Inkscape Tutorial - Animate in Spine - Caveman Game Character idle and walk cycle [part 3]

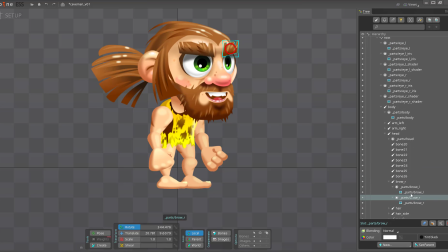If they're close together, especially in the face, it helps to have a name to them. It takes a little longer in the beginning, but once you have it set up properly, this rig can be used for caveman number 2, 3, 4, and 10 if I want to. All I'd have to do is change the artwork.
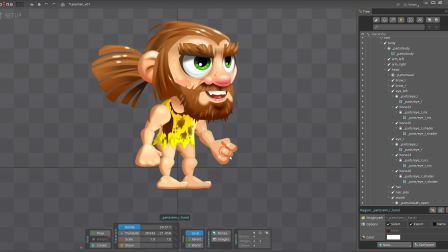It also helps me revisit a rig a while later and know exactly what's in place, because I might know now, I might know in a week, I might not know in 2 or 3 months.
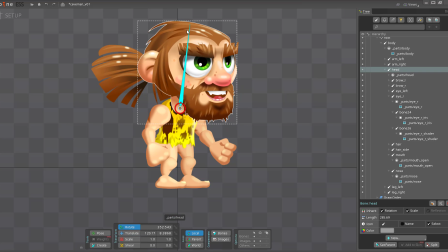Once all the images are connected to bones, I give it a quick try, move the head and all the other parts should follow, move the spine and the whole character should be rotating. Now we have a character that is ready to be animated.
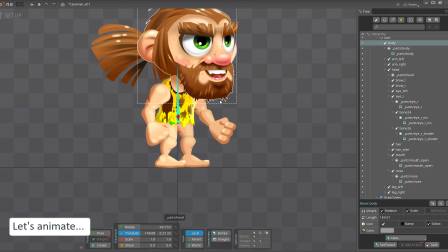Rather than go with the complex animation first up,
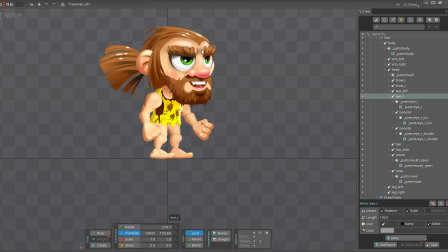I try something a lot simpler. to see if there's any flaws in the setup, if the skeleton is working properly, to allow me to easily animate the more complex cycles like a walk or an attack.
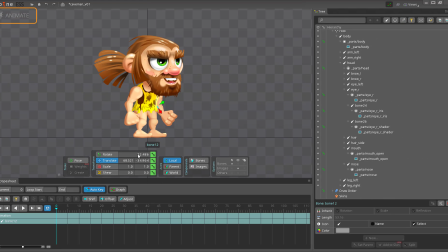Let's switch to animation modes. It's either clicking on the top or pressing Ctrl and Tab that toggles between the two screens. Here we have a timeline and the main controls for rotate, translate, scale, and shear, which are the four options we have for transforming our bones.
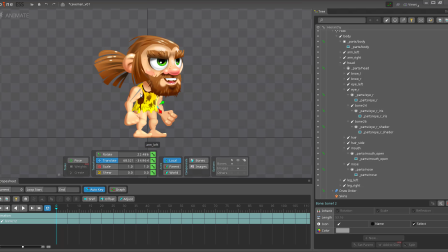For the idle animation, we want a little bit of a rising of the body, a movement of the arms. So let's start by selecting the spine and adding some keys on the timeline. Gonna define it as a 40 frame animation.
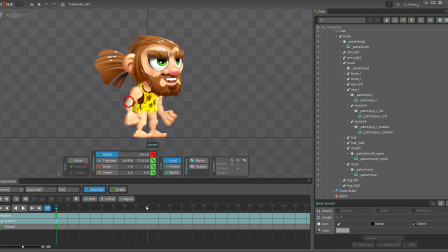The beginning and the end frame, so frame 0 and frame 40, should be identical all the time. While other programs don't need the last frame in order to create a loop, Spine does, so just copy the first to the last frame to keep it smooth.
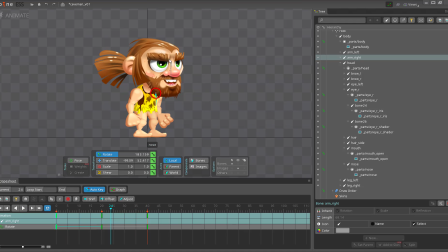I started by scaling the body bone and moved the arms just a little bit by rotating them. Was that the hair would move as well, so let's rotate the ponytail and have that go up and down. And while we edit, the sideburn will move a little bit as well, just to make it look more lively.
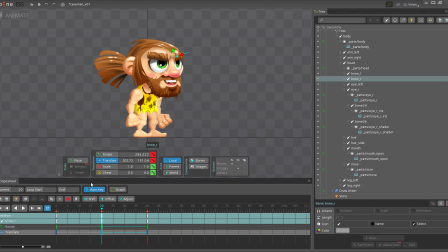Seeing we have a separate bone for the nose and the eyebrows, let's give them a little bit of animation as well to have the whole character look more lively when moving.
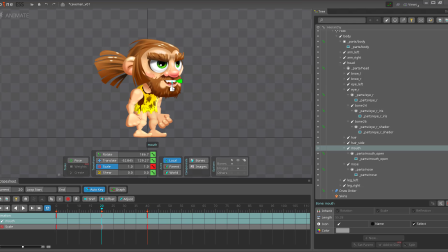Animation is a process that requires patience. You make small changes and test them and make more adjustments and test again. In the end, I have an idle animation that looks alright. He is moving just enough to be visible and yet not over the top like he is about to die short of breath.
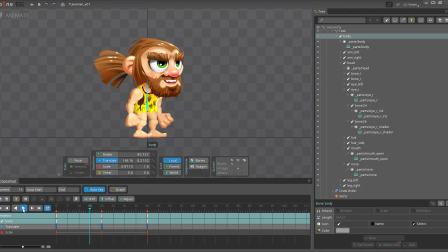Just like detail in art, make sure the detail you put in the animation will actually show in the game. If it's scaled down too small, you might not see anything and you might have to exaggerate your animations a little bit more to be visible. So far, the setup seems to be working all right. It's time to make the caveman walk.
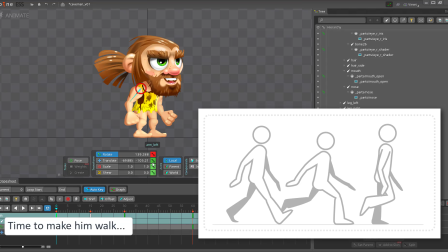Rather than do a frame by frame animation, all I need to do is create the keyframes and the program will calculate the in-betweens.
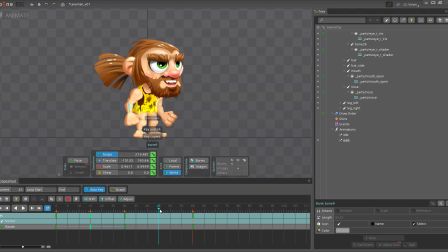Might still have to tweak those to make it smooth and have fluid curves. I start by having the arms swing back and forth, seeing that's the way easier animation than the motion that I need for the legs.
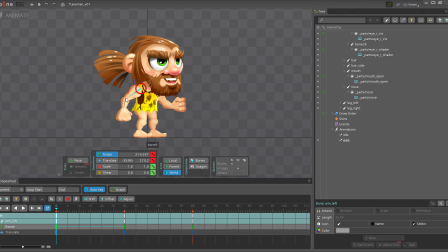Basically, we have three keyframes for that one, the beginning and the end being the same, the arm being all the way to the front, and the extreme pose on the other end is the arm being all the way at
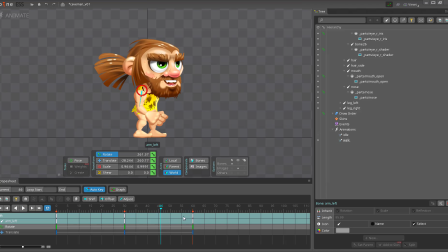the back, and it'll swing through automatically thanks to the program. Once the back arm is done, I'll repeat the same process with the arm in the front. Here I'm going to move it forward just a little bit so it looks like the shoulder is actually moving forward while he's walking.
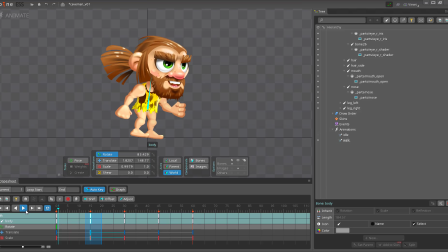This should make the walk look a little bit more dynamic. I've rotated the body a little bit to give him that forward motion, and then a lot of trying to get the right bit of adjustment that works for the animation.